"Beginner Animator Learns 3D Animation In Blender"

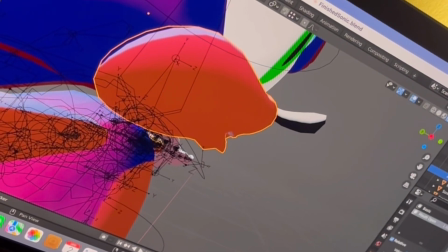[8:13]
He's like, hey, hey, hey, hey.
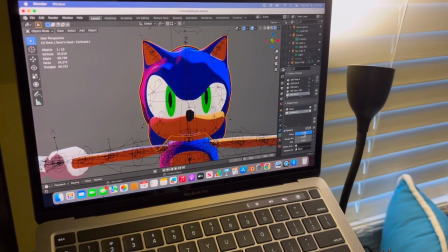[8:22]
Would you look at that, folks? He's a tad confused.
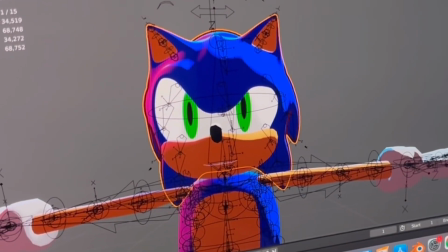[8:27]
He's given the sly brow. And now he's angry.
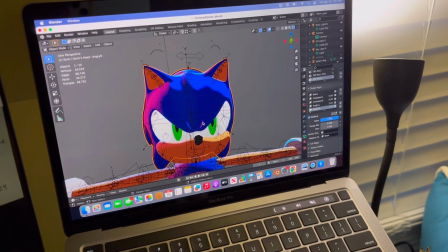[8:32]
I tried to keep some of that shape of his brow peeking out so you get that kind of light hitting it.
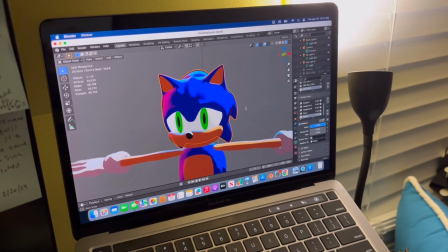[8:38]
Very mad. He's a little sad because I haven't animated him.
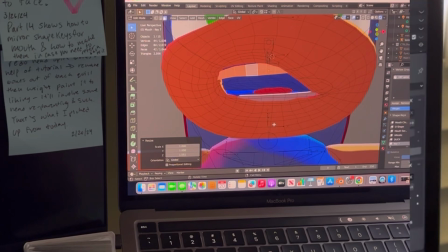[8:44]
We're at the point where I started creating shape keys for the eyes and the mouth. To edit the mouth, every time I tabbed into edit mode, it was that weird circle,
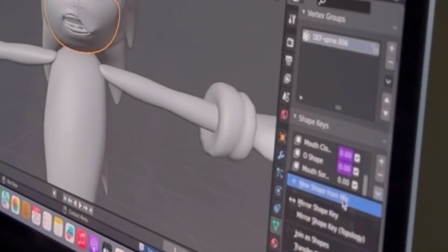[8:51]
but thanks to one YouTube comment on the tutorial video, I figured out the solution to that so I could edit the mouth,
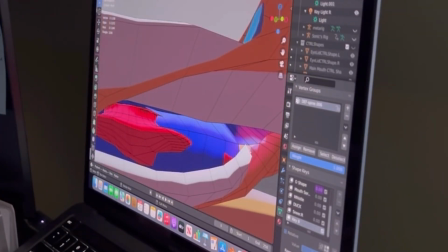[8:58]
move it around to create these different shapes, as you can see here, and then mirror them and adjust the teeth accordingly.
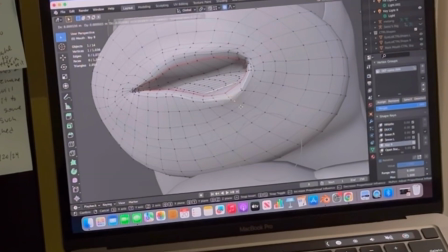[9:05]
Basically, what I'm doing here is I'm remodeling the mouth to give it different shapes,
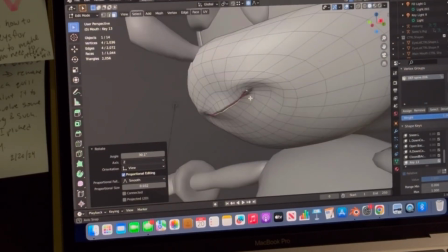[9:12]
but still keeping the original mouth. And then I can create bones in the rig and create a shape,
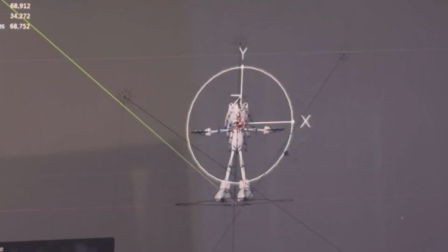[9:22]
parent it to the rig, and then adjust the shape size to display whatever corner of the mouth that my shape key represents,
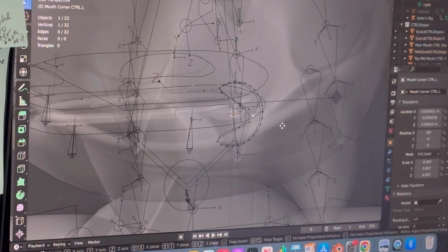[9:29]
and then add a driver to the shape key to command the shape key to be parented to the bone,
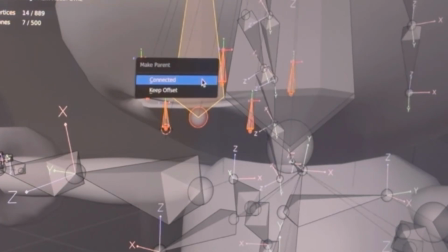[9:36]
so that whenever the bone moves on, depending on the axis you want it to move on,
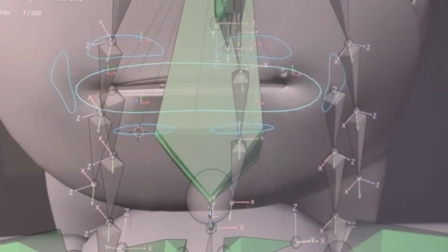[9:40]
it'll move and create the shape of the mouth.
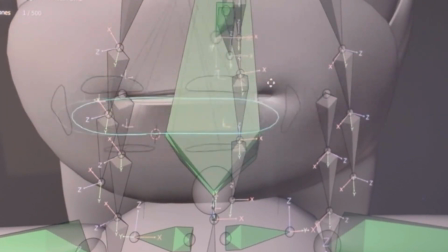[9:44]
And the shape key This is not a tutorial, so I don't know why I'm trying to explain this.
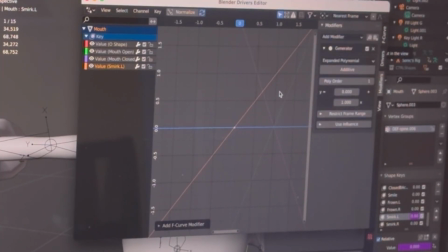[9:51]
If you really want to understand all of this, go to Darius's tutorial series, because that's how I learned it.
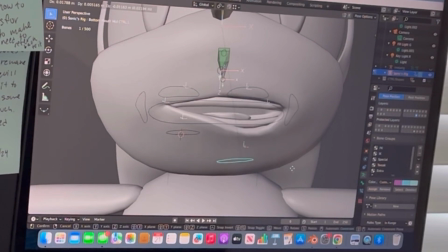[9:59]
I wouldn't have known any of these things otherwise, but I could only angle the different expressions I gave him on like one corner of the mouth. So I couldn't have him smiling both ways. I could only have him kind of grinning or frowning on one side. I don't know enough about mouth rigging and shape keys to do that.
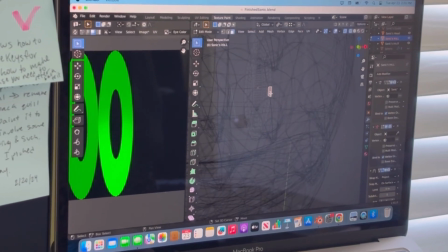[10:17]
So I just settled for different corners of the mouth, realizing that I wasn't going to actually make him talk or anything.
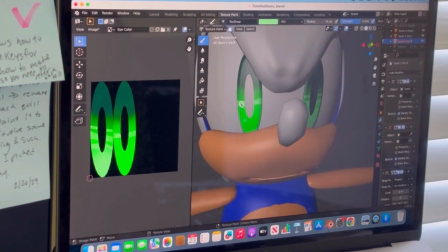[10:25]
And then I created the rig for the eyes. So the rig was pretty much done.
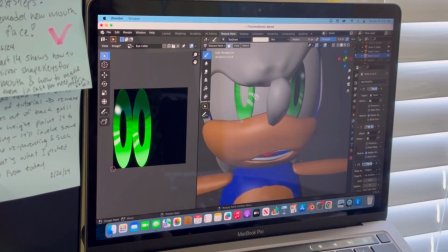[10:30]
Then I added my own flair to the eyes, paint some more life in them.
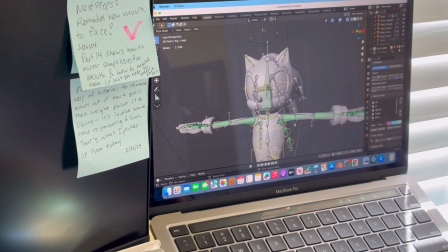[10:38]
You can shoulder shimmy. That's disturbing. You can rotate his hips too.
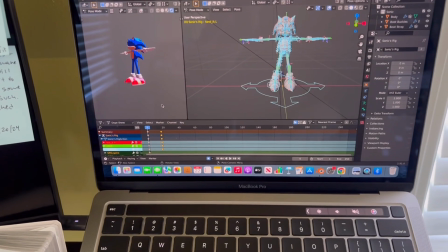[10:45]
That's also disturbing. Check this out. With the space bar.
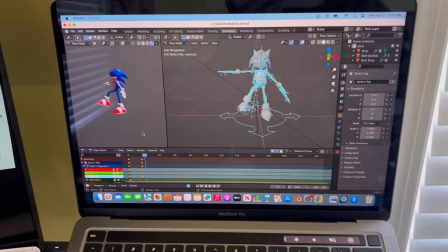[10:53]
And oh. Alright, now we're seeing the action.
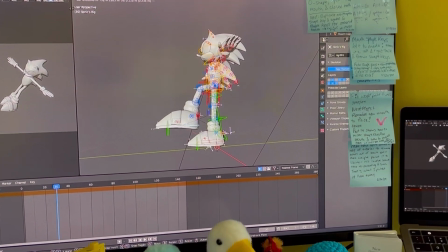[10:58]
Now I'm putting this monitor to use here. With all the work in the tutorial series done, I entered uncharted territory and started animating.
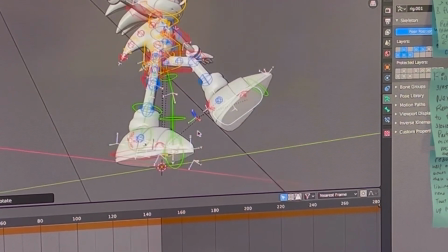[11:06]
Except I noticed one little thing when I moved that foot. There was some weird bend on that foot.
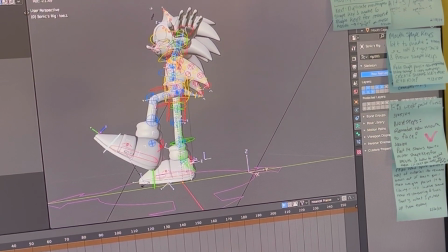[11:12]
Yeah, I still had weight painting issues with the shoes. So I had to go back in, fix that, and then start animating.
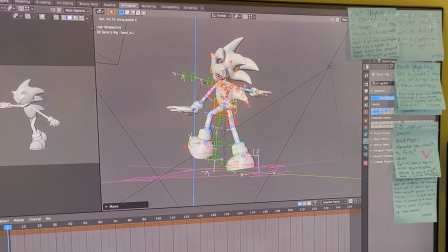[11:20]
I wanted to do my first animation as kind of like a test run to learn how to animate in Blender
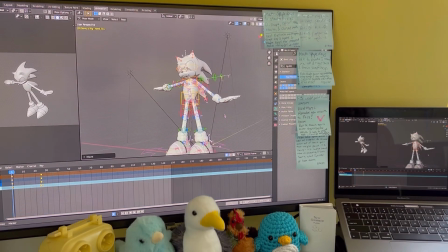[11:26]
and just 3D animate in general. I've done 2D animation, but 3D animation is not something I'm that familiar with, especially in terms of character animation. So this was a first for me.
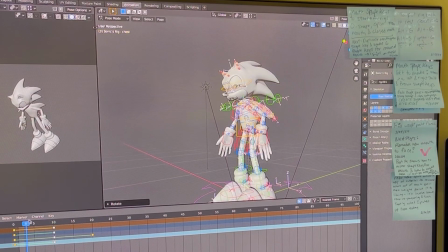[11:37]
There wasn't a part in the tutorial series of making Sonic for animation, so this was more uncharted territory for me.
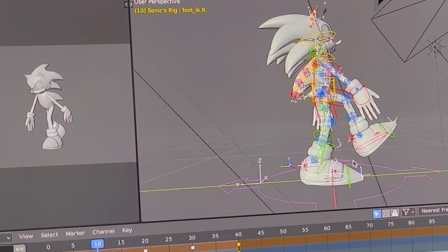[11:45]
And I decided to start with just a walk cycle, basically blocking out some poses, letting the computer fill in the gaps, and then adjusting accordingly.
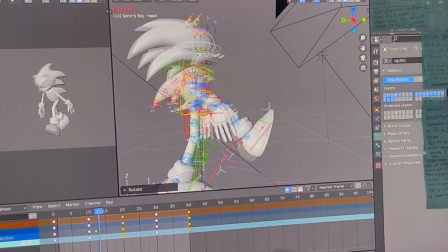[11:53]
It was fine at the beginning, but it just didn't have a good sense of weight. Instead of a reference, I pulled out the real thing.
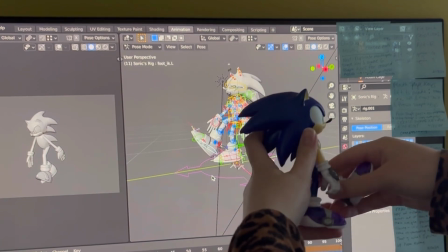[11:59]
One foot in front of the other. See how he's kind of leaning forward though to support his weight right now.
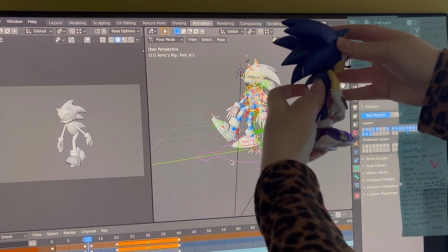[12:06]
And then walks up and leans back.
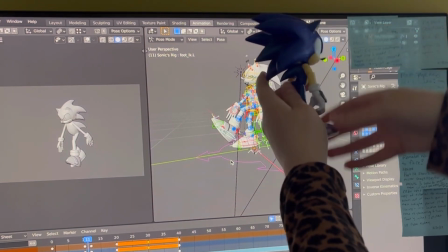[12:13]
So it's forward, step, lean back.
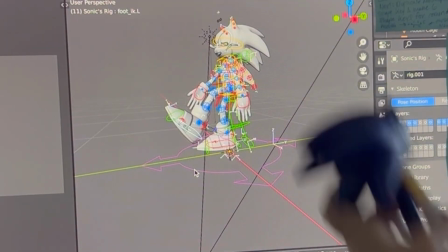[12:18]
Anyhow.
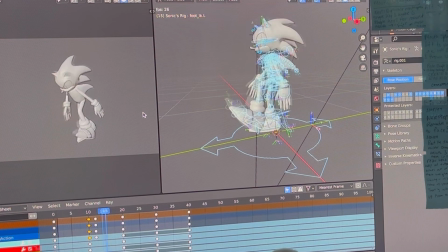[12:19]
Yeah, I didn't use reference footage for any of the animation,
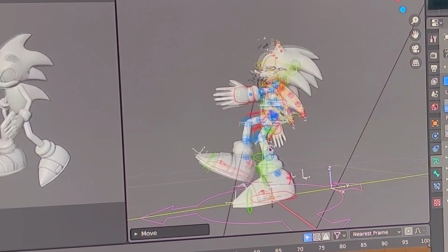[12:23]
so I mainly just kind of looked at the Sonic figure and I was like, okay, how does he hold his weight with his giant head and spikes,
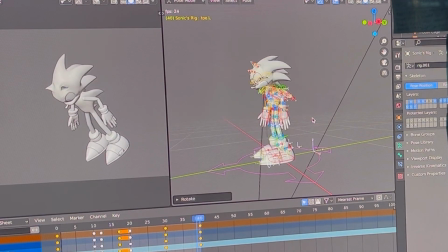[12:30]
since we as humans do not have that, so I can't relate.
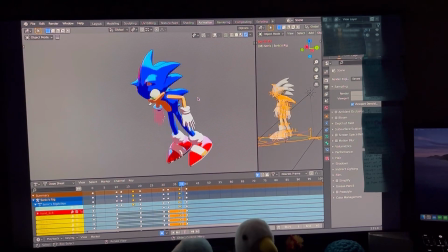[12:33]
It's probably a moment of history repeating itself, since I didn't use a reference to make the Sonic model.
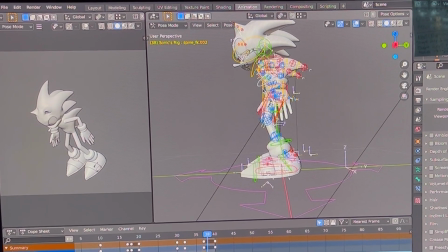[12:39]
I was new to using a computer,
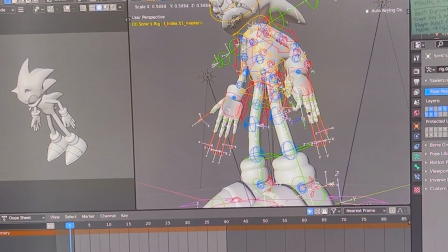[12:42]
so I just didn't want to spend 5 hours trying to figure out how to import a file into my computer and then into Blender.
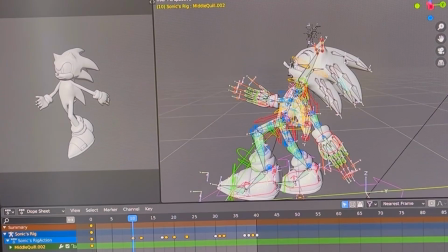[12:49]
So I was like, you know what? I grew up drawing Sonic a lot. I know this character pretty well.
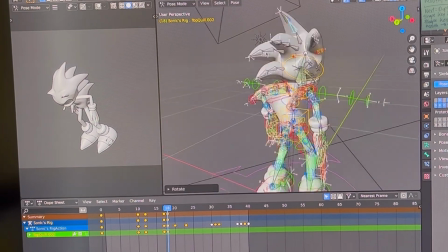[12:55]
I could probably model him myself, which might have been to my own detriment. But he looks great so long as you don't compare him to the real thing.
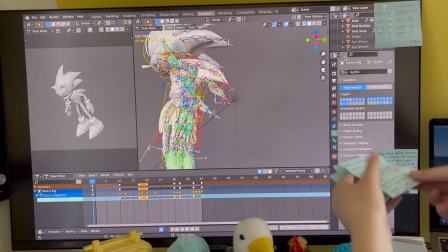[13:02]
Then I realized I could finally take off all the sticky notes I had stuck up on my monitor when I had all these things on weight painting and rigging that I was like, oh,
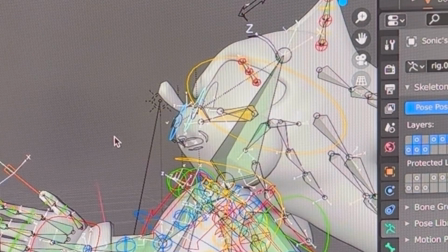[13:11]
I need to remember this. Let me write it down so I'll remember what I need to do the next day.
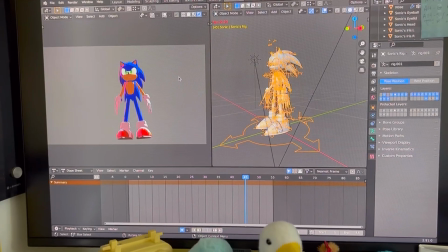[13:15]
Then the final tweaking the animation, I actually bothered to animate his quills kind of bouncing from his movement,
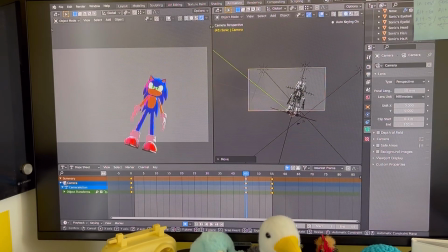[13:21]
and then of course animate the eyes kind of looking up and looking down as he's walking,
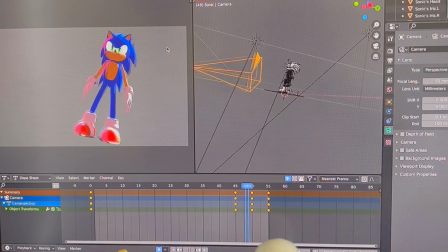[13:26]
add in some good blinking, all those little details to really make it a more crisp animation.
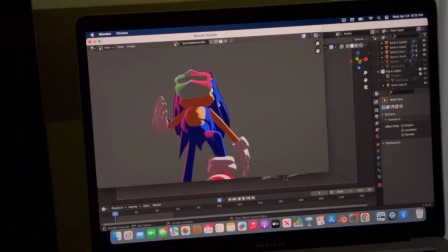[13:31]
And then it came to rendering it, and that happened. Looking into the problem, someone said if there's a duplicate of your object, maybe that's what's messing up the render.
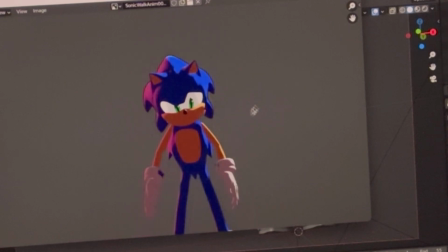[13:39]
I realized what it was that I had some different versions of the mouth hidden,
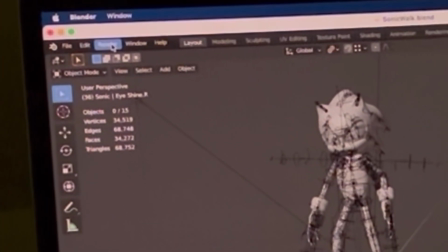[13:44]
and it turns out that if you don't tell Blender to not render items you've hidden from your view, Blender will render them.
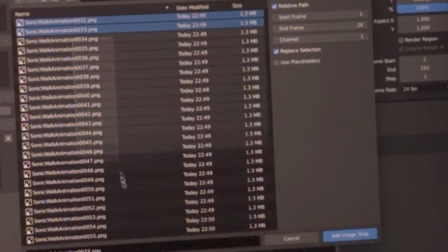[13:52]
So yeah, hid those from the rendering aspect, and then he had one mouth as he moved.
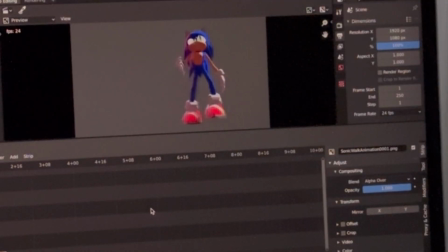[13:59]
So rendered all those images, put them in the Blender video editor,
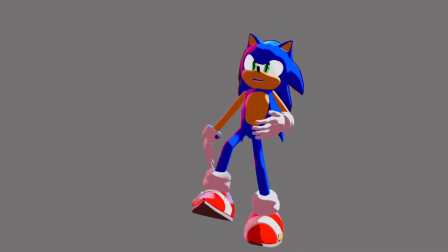[14:03]
and then I had my first test animation, a good old classic walk cycle.
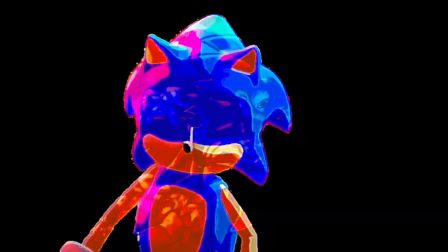[14:09]
I even overlaid one of my own drawings on top just to give it a neat texture. If you want to see that drawing, that's in the last video I've uploaded.
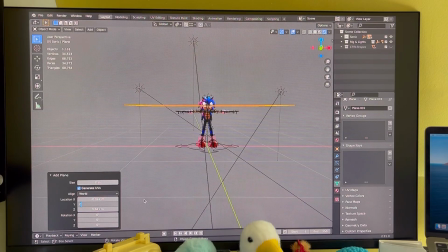[14:17]
Added a plane, gave it a 0 on the Z-axis, except I accidentally hit Y and it made my computer quit.
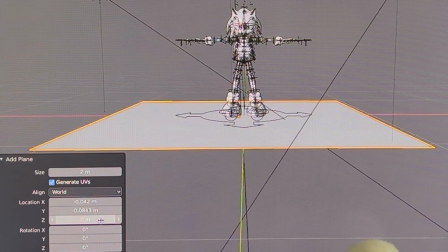[14:22]
I can't blame my computer. When I have to do math, my brain quits too.
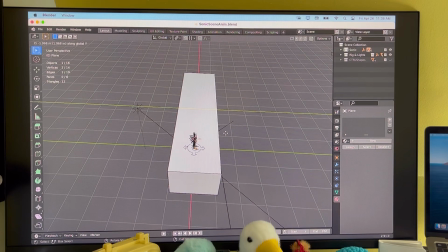[14:26]
Yeah, so once I had the walk cycle done with the animation, I was ready to move on to some more serious animation.
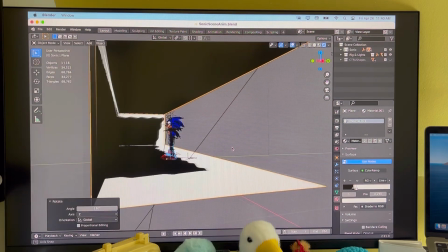[14:33]
Set up an environment, but this box here was...
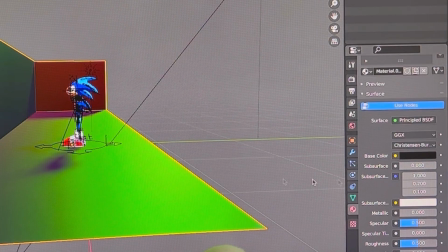[14:38]
Nobody puts Sonic in a box. Did help me realize I didn't want a toon shader for the environment and just its
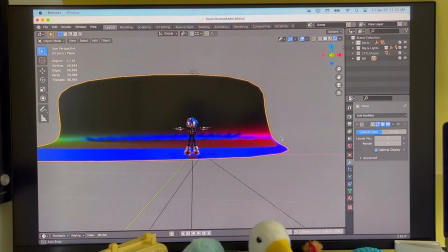[14:45]
own dark color and just have the cool lights give it that neat rainbowy look.
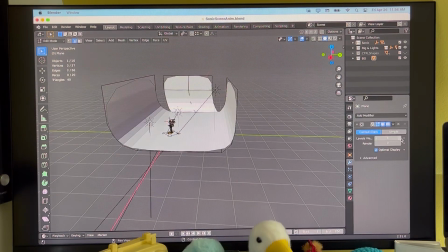[14:51]
But instead of doing a box, I decided to do a more curved environment and add a subdivision surface modifier to it,
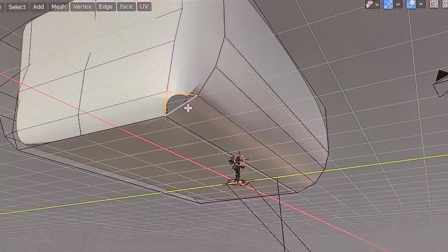[14:59]
which is basically just kind of condensing your shapes and giving it a more rounded look.
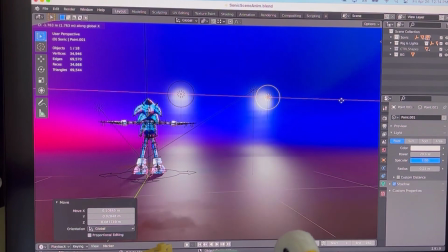[15:05]
So now Sonic had that giant bathtub he could run in.
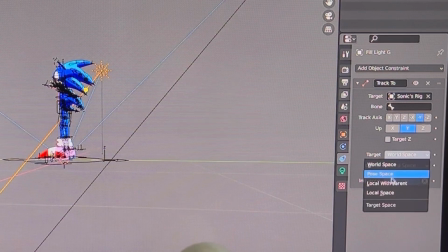[15:08]
Also added lights to the bathtub environment, and then I realized while adding the lights that I wanted his main lights that I already gave him to kind of follow him,
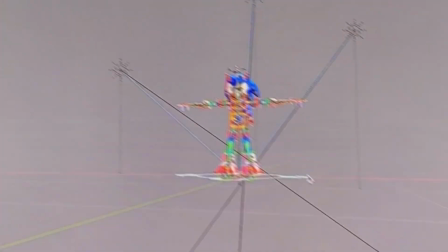[15:17]
so I added a constraint so when he moves around the lights won't leave him.
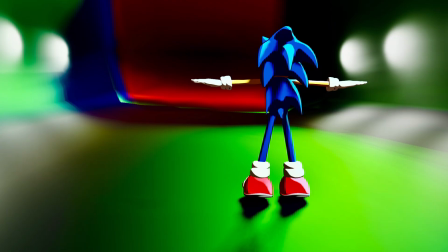[15:20]
And then I took some snatch shots of him in his world where he's like, out of my way folks, it's time to do some jumping jacks.
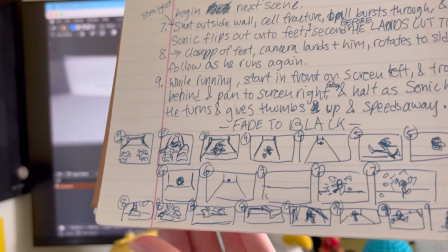[15:27]
I scripted out kind of an idea for a scene I had, did some little small thumbnail storyboards.
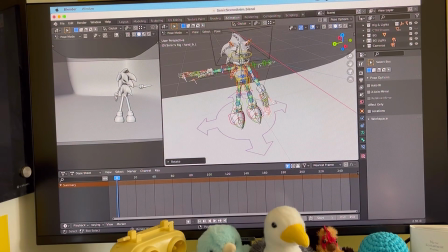[15:33]
Since I had the world set up, it was time to kind of set up the layout. So creating some camera angles and posing him in positions to kind of
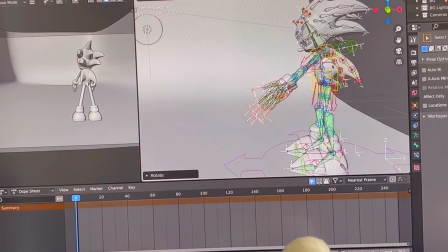[15:42]
see if I liked the camera angles to set up the animated scene.
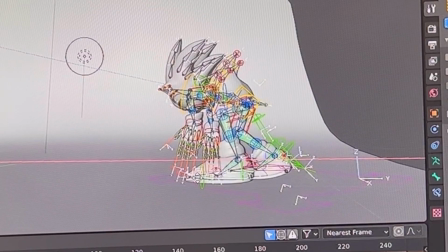[15:47]
And you're going to see a lot of repeats of that, me tweaking things. So I'm going to leave myself room now to kind of give some backstory.
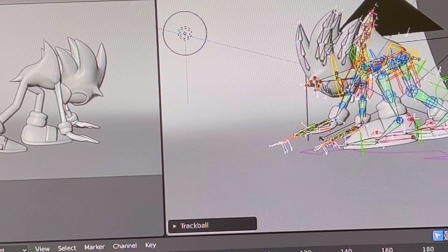[15:55]
I mentioned that I started exploring Blender with my sister's computer.
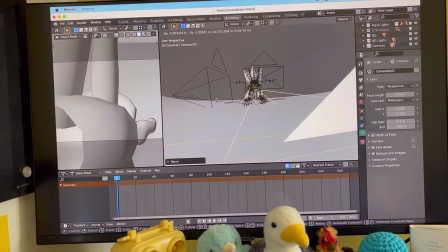[15:59]
Now, she didn't know I was using her computer, and I couldn't always use her computer, and it wasn't a computer that could handle the type of
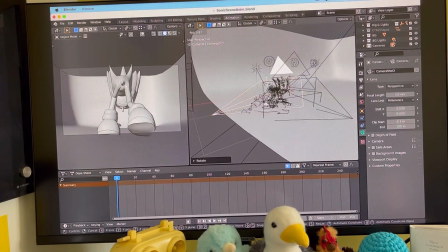[16:09]
stuff Blender packs into it anyhow. I needed a computer that could handle more storage and data and stuff.
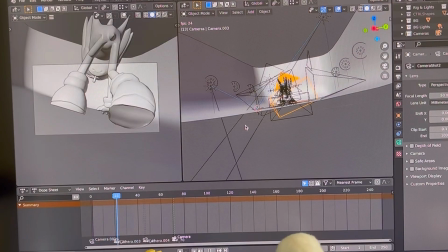[16:17]
So I did my research, found the computer I needed,
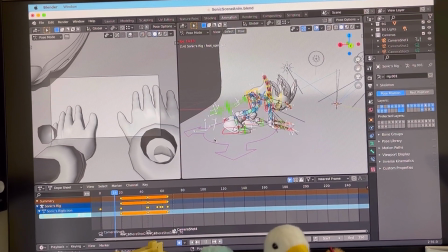[16:20]
and my dad lovingly made the investment in me and my future and bought the computer I needed to do the kind of Blender work.